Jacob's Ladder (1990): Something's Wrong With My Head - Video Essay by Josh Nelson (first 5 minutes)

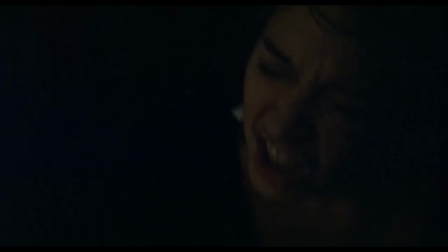0:11 In
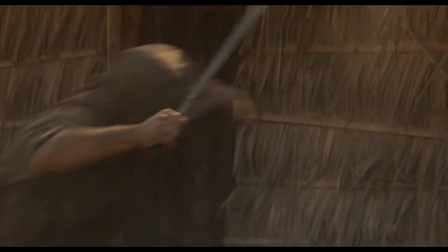0:15 the canon of scholarly analysis devoted to Vietnam war films and narratives centered around Vietnam veterans,
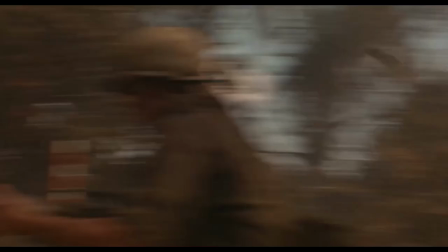0:24 Jacob's Ladder has often been relegated to the status of a footnote, taking a back seat to works such as Taxi Driver,
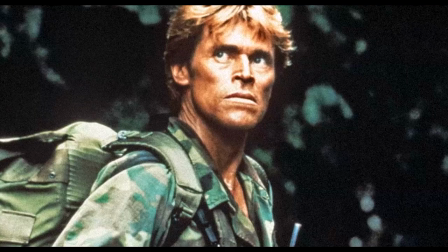0:33 The Deer Hunter, Apocalypse Now, First Blood, Platoon or Full Metal Jacket.
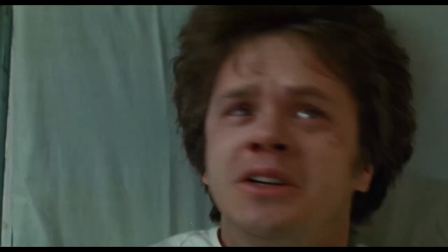0:39 Likewise, much of the critical response to Jacob's Ladder has tended to situate the film in respect of the horror genre,
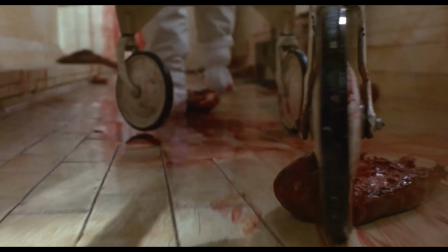0:46 as opposed to the war film, and to focus instead on the film's exploration of spiritual themes.
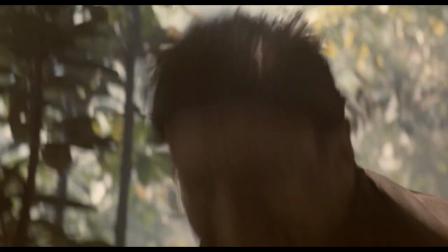0:54 This apparent reluctance to discuss the film in relation to Vietnam also extended to members of Jacob's Ladder's production team.
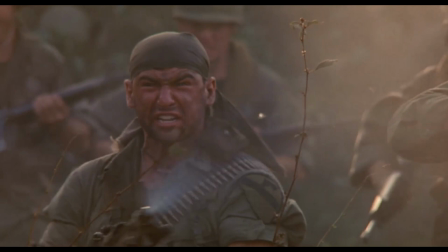1:04 At the time of the film's release in late 1990,
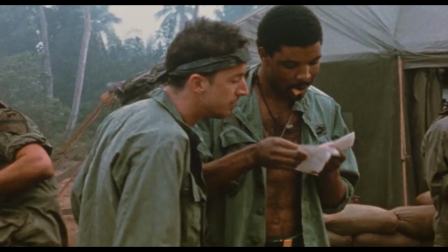1:07 producer Alan Marshall actively downplayed the film's connection to the war, claiming that, quote,
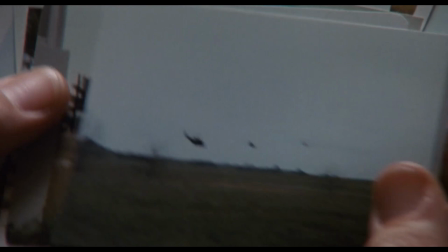1:14 Vietnam was really a means to an end. It was a plot device rather than something we were trying to make a huge issue of.
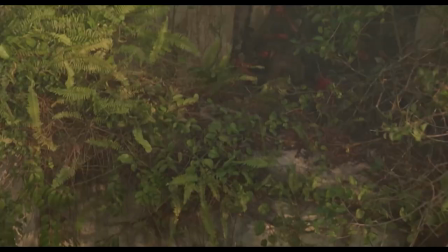1:22 And yet, despite such disclaimers, in the now more than 30 years since its release,
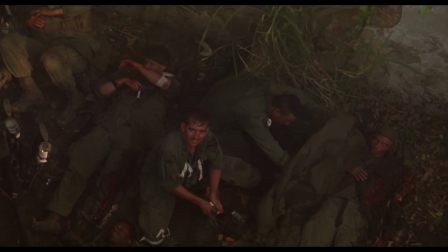1:29 Jacob's Ladder represents what I consider to be a significant achievement amongst cinematic representations of Vietnam.
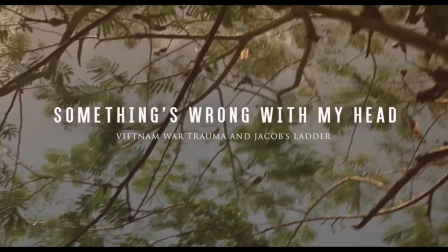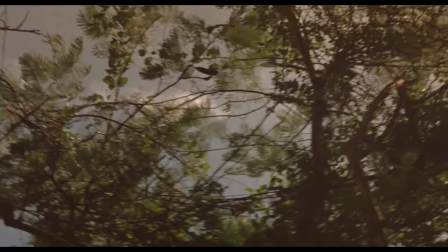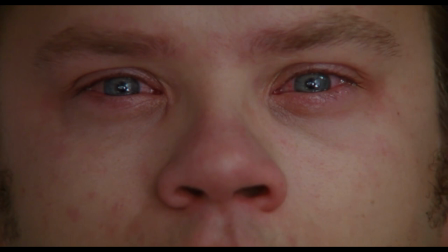1:51 Jacob's Ladder may not be a film about the war in Vietnam.
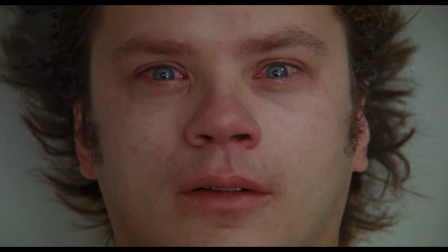1:56 It certainly doesn't engage with the geopolitical background of the conflict or moral considerations of the war,
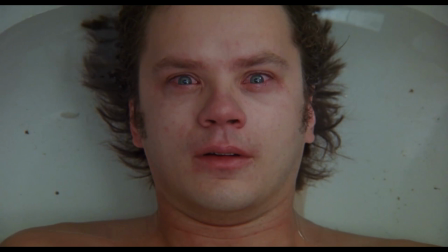2:03 nor does it attempt to reimagine the war as a philosophical coming of
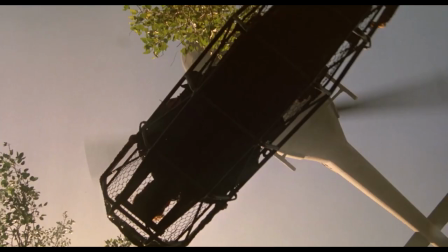2:08 age or an event from which ideological lessons can be gleaned.
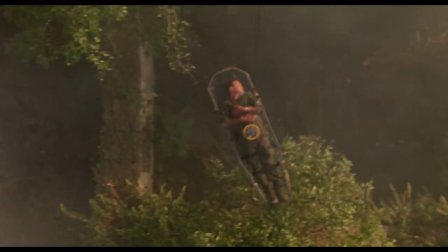2:13 But it does capture a component of the war that few, if any, other war films have achieved. Whether by design or happenstance, Jacob's Ladder is a film about the traumatic reverberations of Vietnam.
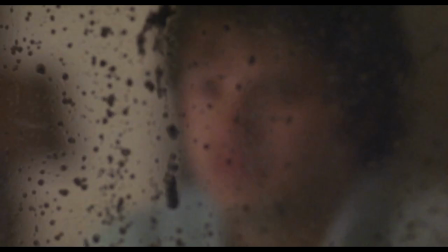2:27 A conflict which left deep physical and emotional scars,
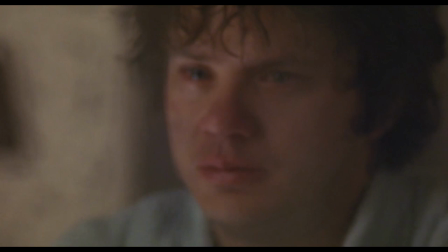2:31 not only for those actual participants on both sides, but also within the American pop-cultural imagination.
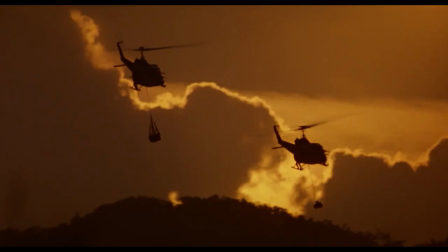2:38 The traumatic qualities of the war are established within the opening sequence,
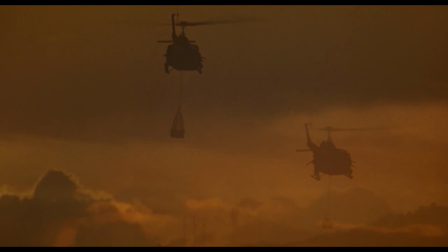2:44 while the film begins with a series of iconographic Vietnam War imagery,
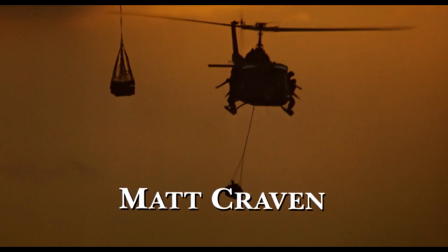2:50 the sight and sounds of two Hueys flying low over fields and water,
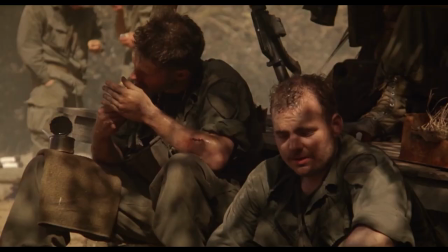2:55 the racially diverse combat platoon with its mix of drug taking,
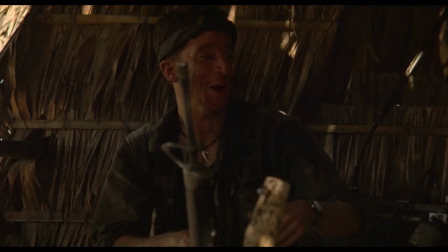3:00 casual racism and sexual innuendo, and of course the sudden eruption of violence.
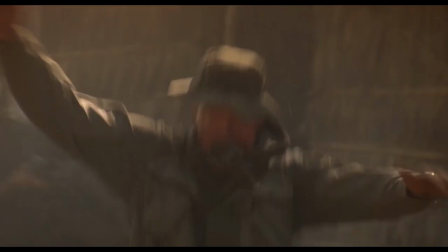3:06 We got movement in the tree line!
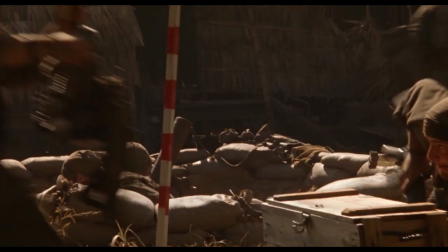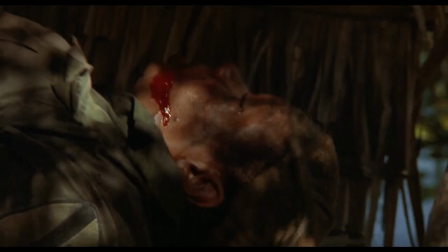3:16 The opening culminates by rendering those familiar cinematic images of the war in uncanny and unfamiliar ways.
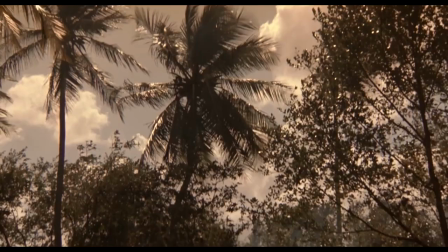3:24 As soon as the fighting breaks out, one of the soldiers inexplicably falls to his knees,
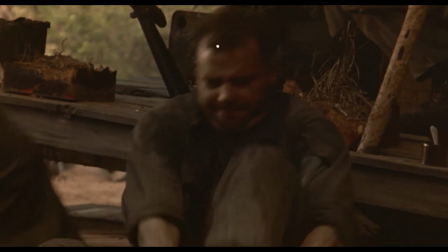3:29 screaming Another begins convulsing,
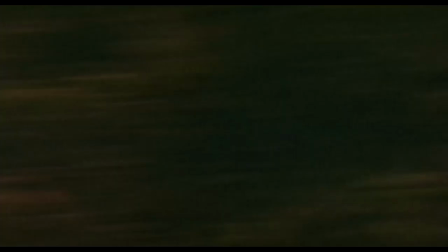3:36 blood pouring from his face, while a fellow soldier spins while amidst the ensuing chaos of gunfire,
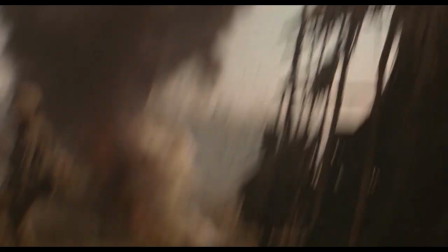3:42 mortar explosions, screams, and images of wounded bodies, the enemy remains unsighted.
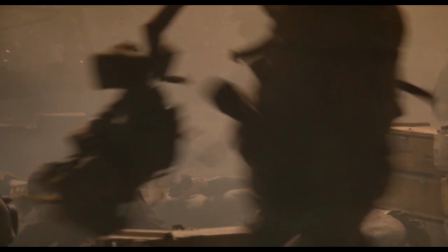3:50 The combination of handheld camera work and rapid editing further contribute to this disorienting spectacle.
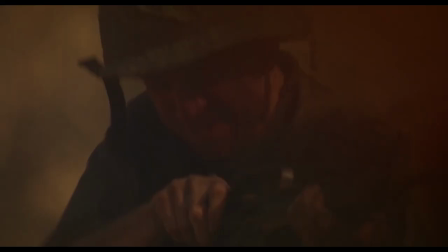3:57 Adrian Lyon's introduction to the war in Vietnam is marked by a deliberate confusion and incoherence.
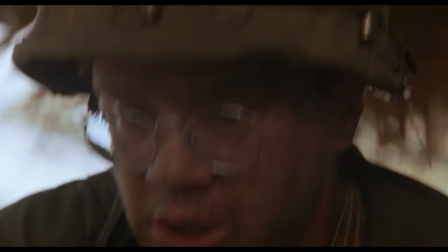4:04 Like the soldiers, the audience is denied any clear comprehension of the events that open the film.
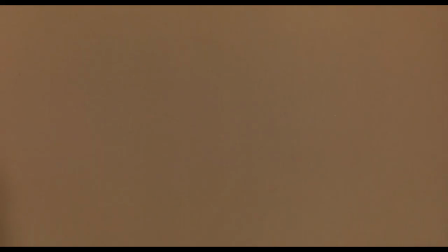4:11 We are only aware that, as one of them voices,
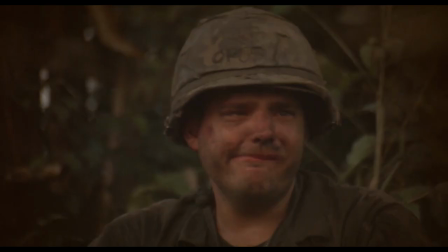4:14 something has gone wrong, and that the problem, as we will come to understand for Jacob, may be in his head.